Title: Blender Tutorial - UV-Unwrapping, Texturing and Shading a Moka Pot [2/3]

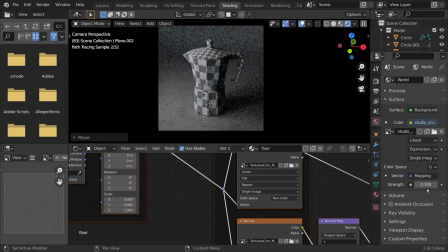[4:06]
So this gives this kind of like infinite floor effect. But this is just for testing.
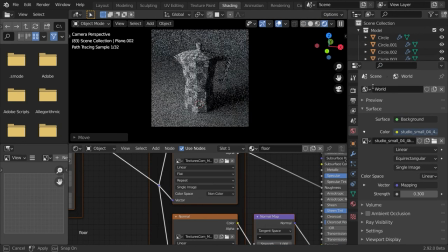[4:14]
I originally planned to go in a different direction with this model, so
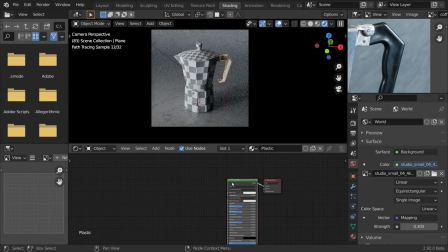[4:19]
finally, in the third part, part three, you will see how this turns out.
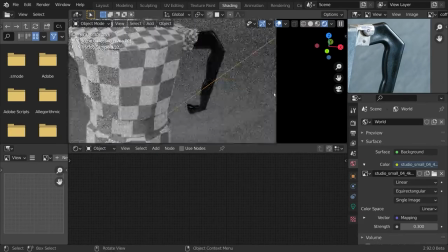[4:25]
So now let's shade and texture our handle. I did this by selecting it and pressing Ctrl-Shift-T to add multiple textures at a time.
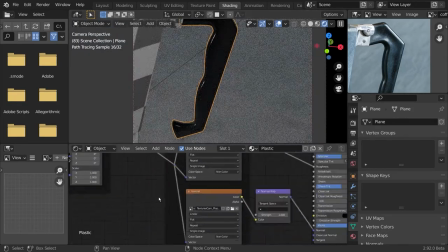[4:34]
And I added a simple plastic texture, black plastic texture.
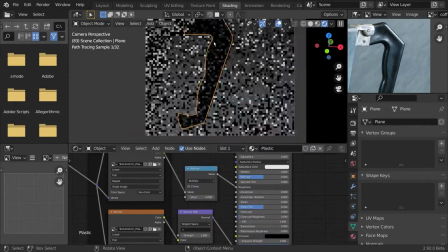[4:37]
And now I'm tweaking the roughness of this plastic material a bit, since, as you can see in the reference image, it's not totally glossy.
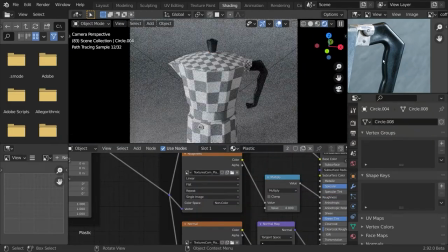[4:46]
I will give the same material to this knob on the lid.
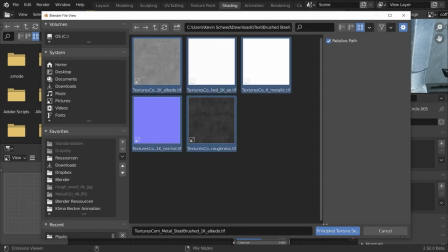[4:50]
And now we can do the same thing with our main container right here.
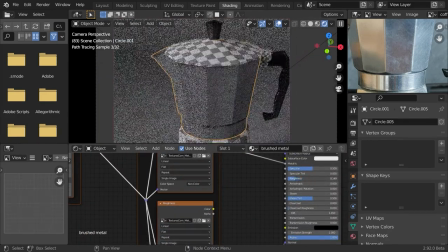[4:56]
I simply added a added a metal material,
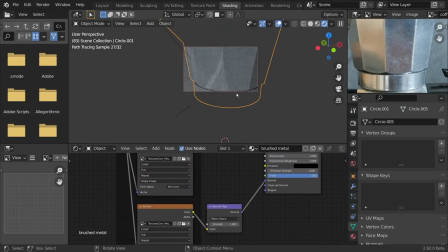[5:02]
which I'm now going to change, and I'd like to give it some roughness, and I'd like to add some bump mapping.
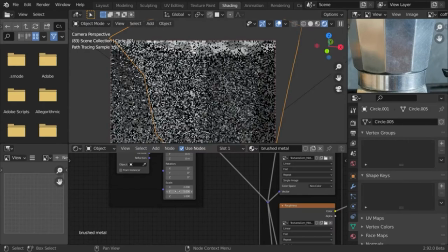[5:11]
Like this one, I think this time there was a normal map involved, and yeah, now very important to set the resolution right,
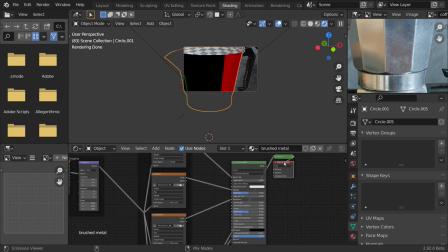[5:19]
like this, because it shouldn't look too small or too large.
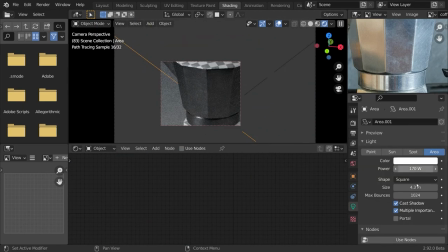[5:25]
Should look somewhat realistic.
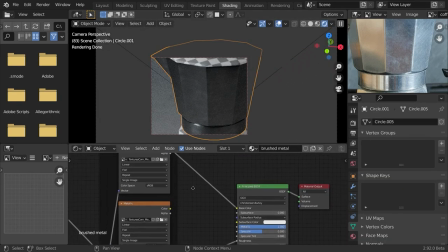[5:28]
Very important for metal objects is the interplay between the material and the lighting. If you have very harsh lighting, very small point lights,
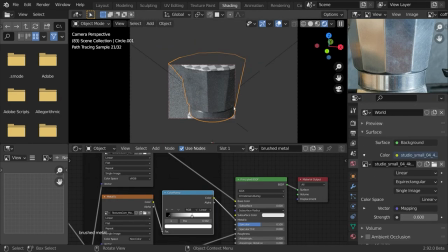[5:40]
you will get more sharp reflections, and this is especially visible if you have normal maps applied.
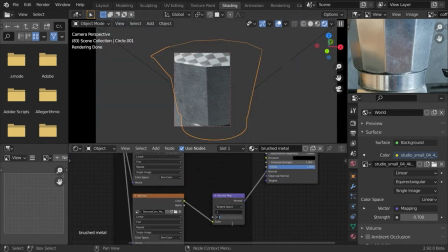[5:46]
So make sure to play around with this as well. And yeah, this is exactly what I'm doing right now. These small bumps, these surface imperfections,
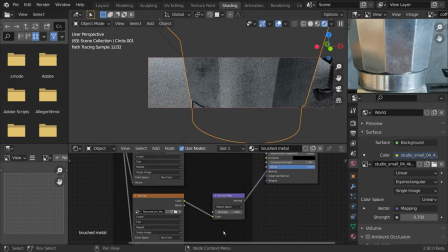[5:58]
irregularities, and the roughness play a big role in getting a realistic metal material.
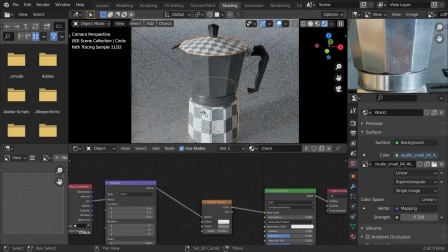[6:05]
I'd like to enhance this effect a bit by adding a bit more contrast.
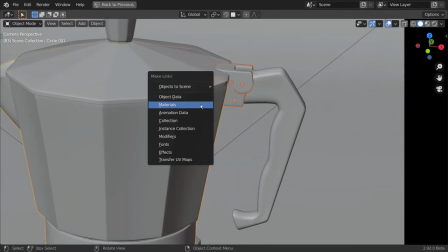[6:10]
And now I quickly applied this material to all metal objects.
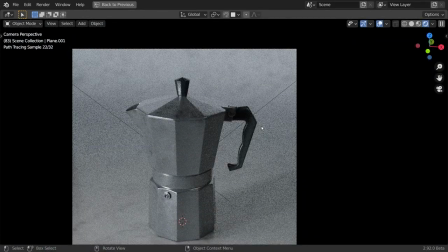[6:17]
And voila, instantly we have a quite decent model, I think.
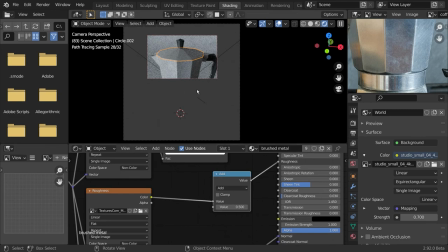[6:22]
Now I will go a bit into the details right now and play a bit with the roughness.
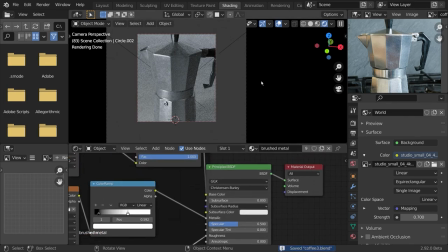[6:28]
I think at the moment it is a bit too glossy. It should be a bit more rough since the material is a bit worn out.
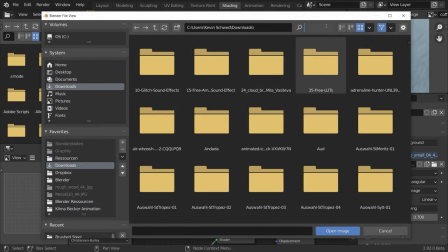[6:35]
The same is true for our handle. And in this one I add some dust particle overlay since this
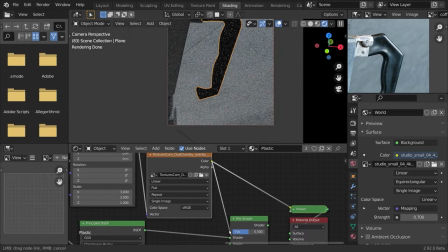[6:43]
is in heavy use and there accumulates a lot of dust on this surface.
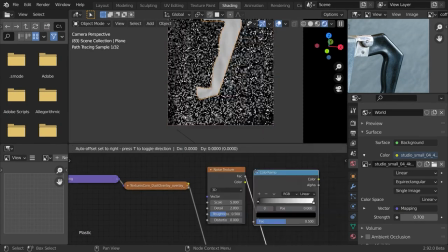[6:48]
I do this by adding a new shader, a diffuse shader,
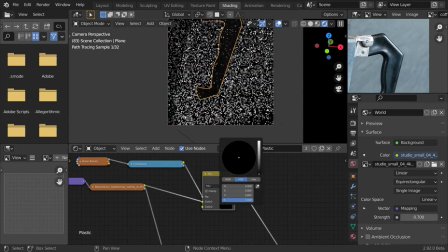[6:52]
which I blend over the original plastic shader with a mix shader node, and I do this only where the dust particles are.
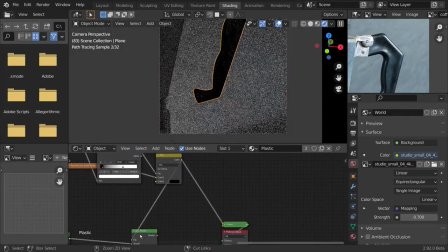[7:00]
So you see this overlay.
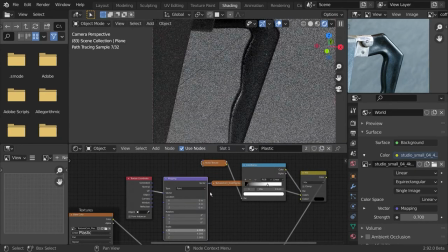[7:05]
It's not very visible, but it adds to the realism.
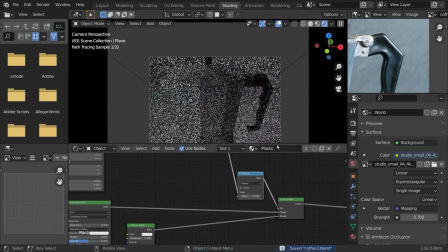[7:12]
And of course, the same thing counts for this top knob as well.
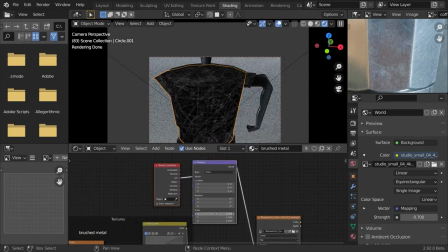[7:19]
And now let me add some scratches to our final metal texture.
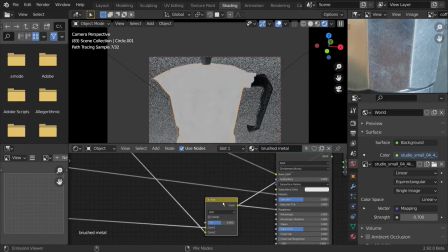[7:27]
I do this by adding a scratch overlay and mixing it with the roughness,
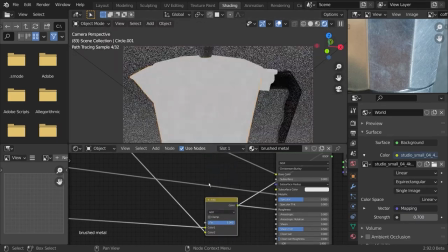[7:34]
mixing it with the normal map.
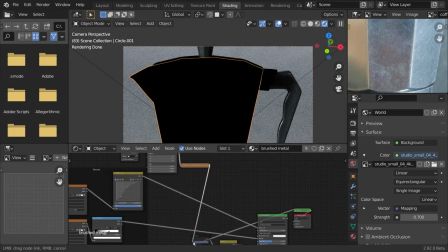[7:40]
And I'm playing around a bit right here.
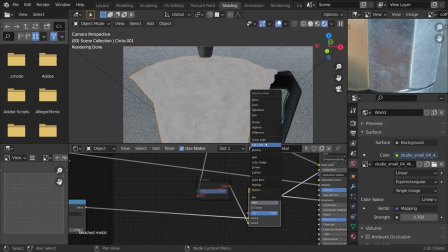[7:43]
With these scratch textures, it's not always easy to get the contrast right, since you only want very sharp reflections.
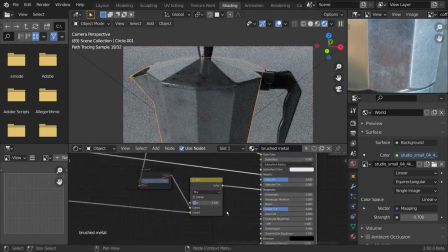[7:51]
You don't want this gray effect. It should only be very, very defined, very sharp.
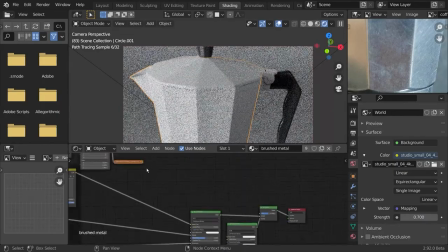[7:58]
So color ramp is your friend in this case. And yeah, this is the same process as before.
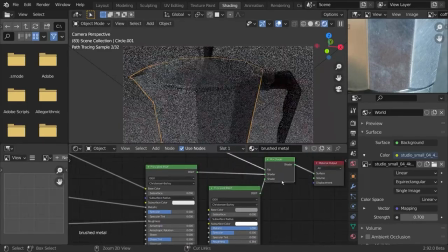[8:06]
I add in a mix shader, add a new principal shader,
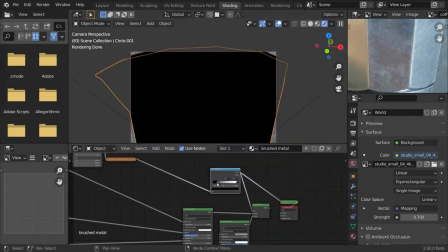[8:12]
and play around with this.